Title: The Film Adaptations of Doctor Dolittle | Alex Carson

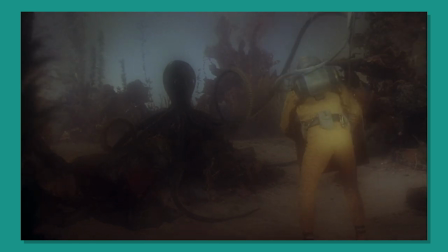488s
And in both this film and the books, all beings, including animals and mythical, extraordinary creatures, happily befriend the Doctor.
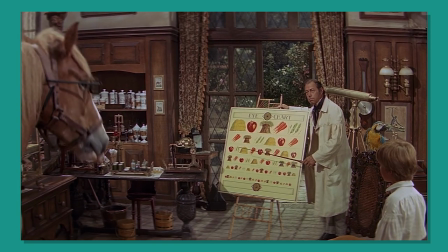497s
With the exception of two characters created for the film, who go by General Bellows and his niece, Emma Fairfax.
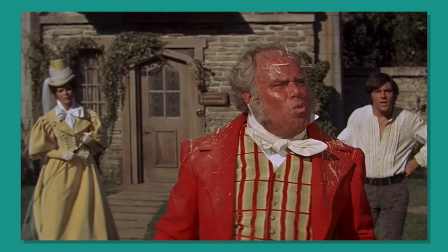503s
They both, within the larger narrative,
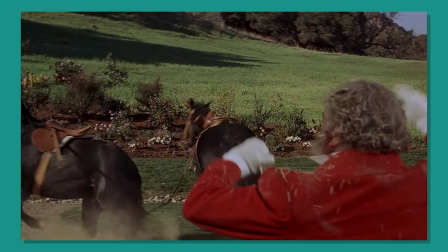506s
don't initially have an accepting comprehension of Doolittle's personality, accusing him of stealing their horse and having a lack of empathy.
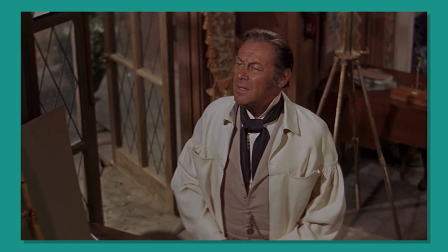513s
And the familial dynamic here does place Doolittle at two interesting ends of interactions.
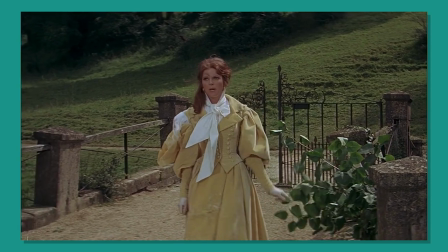519s
On the one hand, Emma, after singing At the Crossroads,
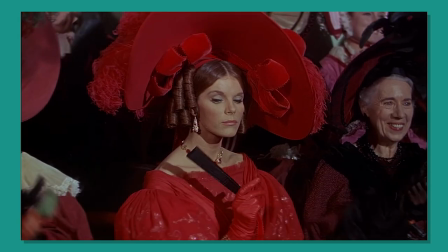523s
does open herself up to the lifestyle of the gang and also has that represented in her bright and neutral color costume design that's also found with her counterparts,
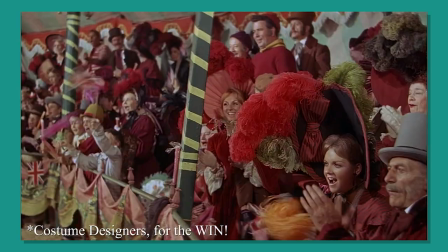531s
which I found really stood out in this film for the patterns and styles the film played around with.
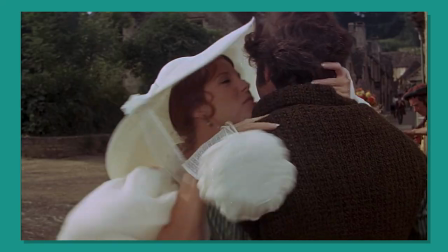537s
Although having to prove her worth and helpfulness on their voyage does become the object of a love triangle between Matthew and Doolittle.
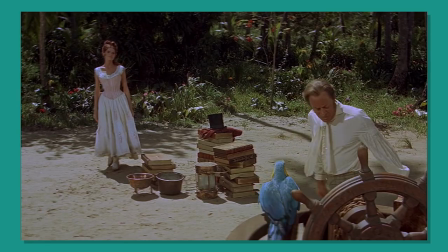544s
Personally, I felt this was my least favorite aspect of the film because I felt a great deal of its duration was spent with her importance to being an objective interest.
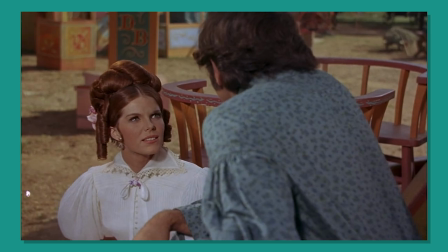553s
And as Matthew is pulled at the heartstrings, and adorably so, over her.
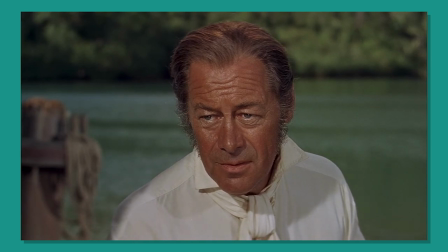557s
Doolittle then enters in like the third act, when singing something in your smile, and just entices his infatuation with a headstrong tenacity.
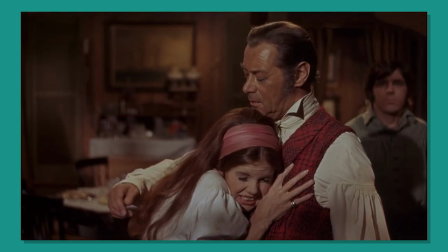566s
And it was just a strange happenstance because Doolittle, in the books and before that point in the film,
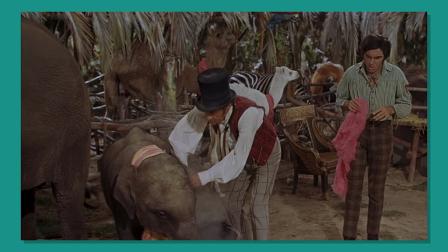572s
is this established selfless individual whose love was for his animals,
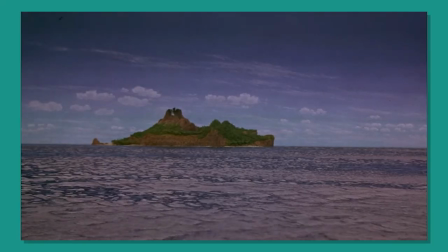577s
his career, and the close friends he entrusted because they have similar interests.
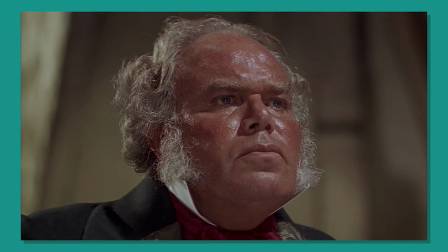581s
General Bellows, on the other hand, is a sort of antagonist,
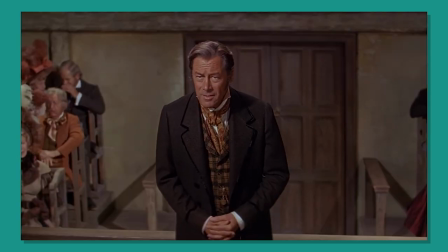585s
and continues to dislike Doolittle into what's probably my favorite scene found in this adaptation,
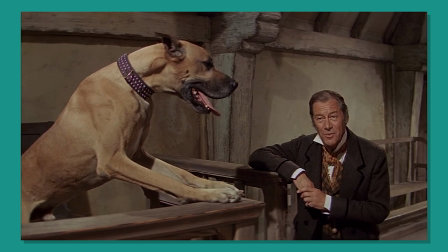591s
that does transition the film from its gleeful whimsy tone into one that's intense just on its own.
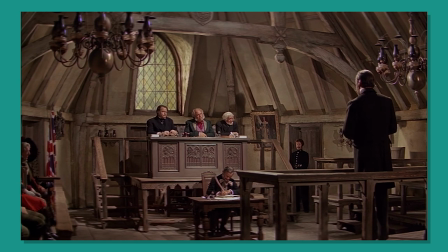597s
In the town's courtroom, the General is the magistrate that confronts Doolittle about a murder case he never committed,
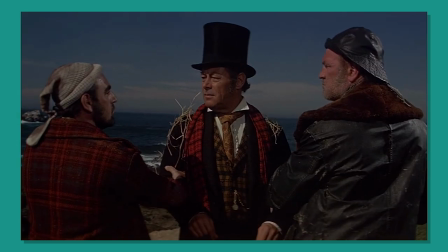603s
because Fisherman mistook him casting a woman's body into sea when it was actually the seal performer in disguise.
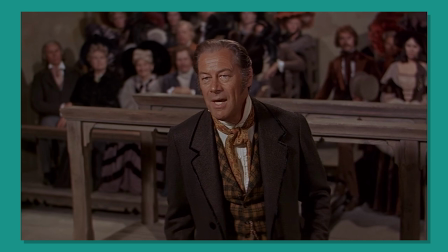610s
And in this scene especially, Rex Harrison has these subtle mannerisms of optimism that also have a hidden worry of defeat.
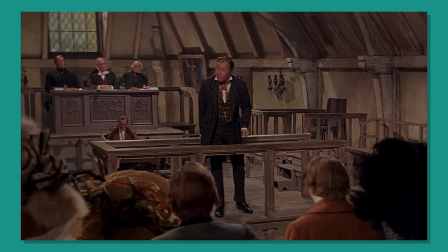618s
That places his exclaims on environmentalism and the commodity and overall treatment of animals on a literal pedestal.
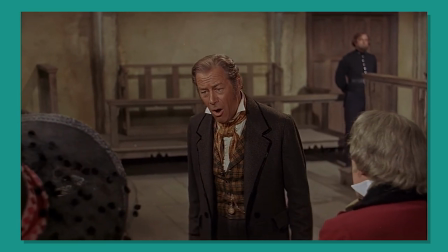626s
It genuinely left me speechless for how nuanced the commentary was and how powerful the delivery of the topics were.
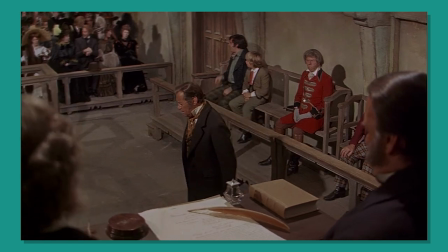633s
Especially when you had Leslie's score become equally as scorching intense.
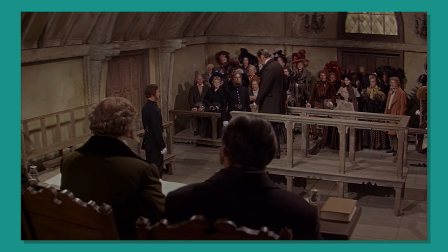638s
And Doolittle, who is our hero here, wasn't successful in his testimony and was acquitted to an asylum.
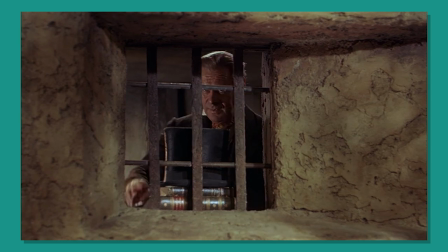644s
And foreseeing how his differences from the human world really placed him behind bars like an animal,
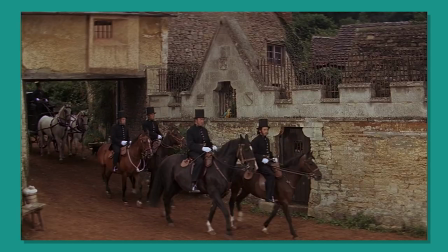650s
but also to have his voice be suppressed was devastating. But also a decision that was a reality.
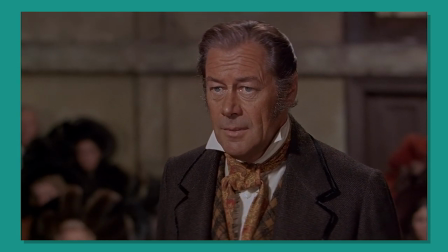656s
And its awareness of that state of thinking one reflected on today just was handled with such brilliance in my eyes.
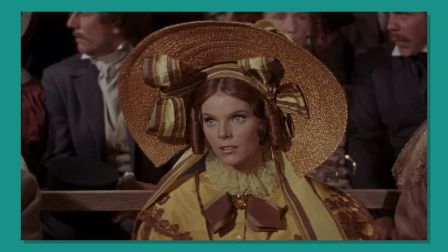664s
And I loved Tommy and Matthew's gazes at each other during this scene as well, and just.
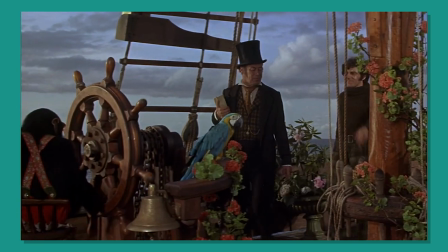670s
Anthony Newey's performance easily became a favorite of mine in this film because he captured the content,
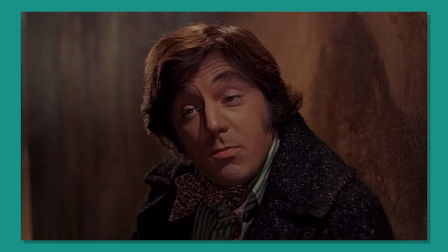676s
practicality, and simplistic attitude Matthew also brought in the books, and that also radiated this contagious smile on my face.
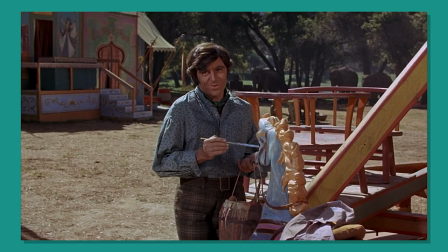685s
And from hearing his singing voice more and how that is implemented in this musical,
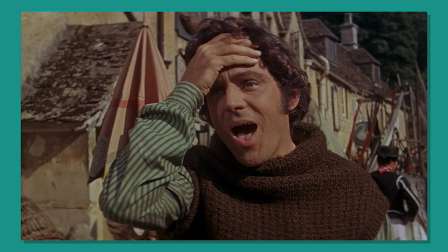690s
Newey tends to note standout words through vocal inflections that do emphasize his almost silvery, higher vocal register.
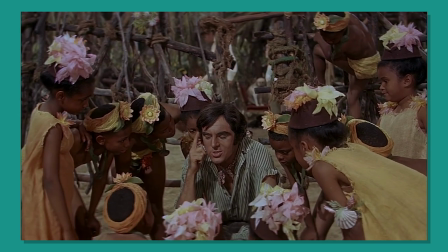697s
And I felt that this was a great balance to the other actors who had a bit more of a soft-spoken yet gravitas voice delivery.
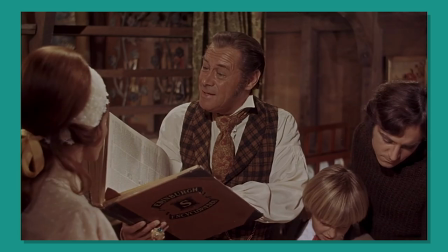705s
Overall, even with its blemishes, I really had an enjoyable time watching this film,
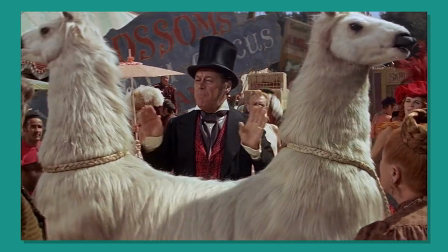711s
and its musicality and pure imagination really enraptured me into what the story world could offer next.
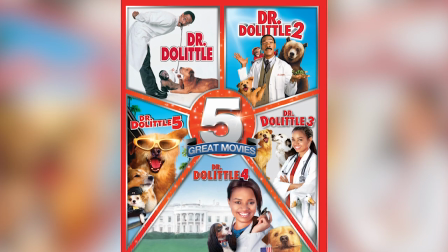718s
31 years after Rex Harrison portrayed Dr. Doolittle,
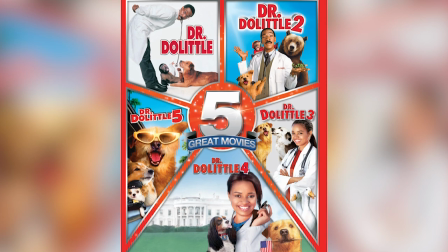722s
20th Century Fox decided to take audiences into a modern and diversified take on this story, starring actor and comedian Eddie Murphy.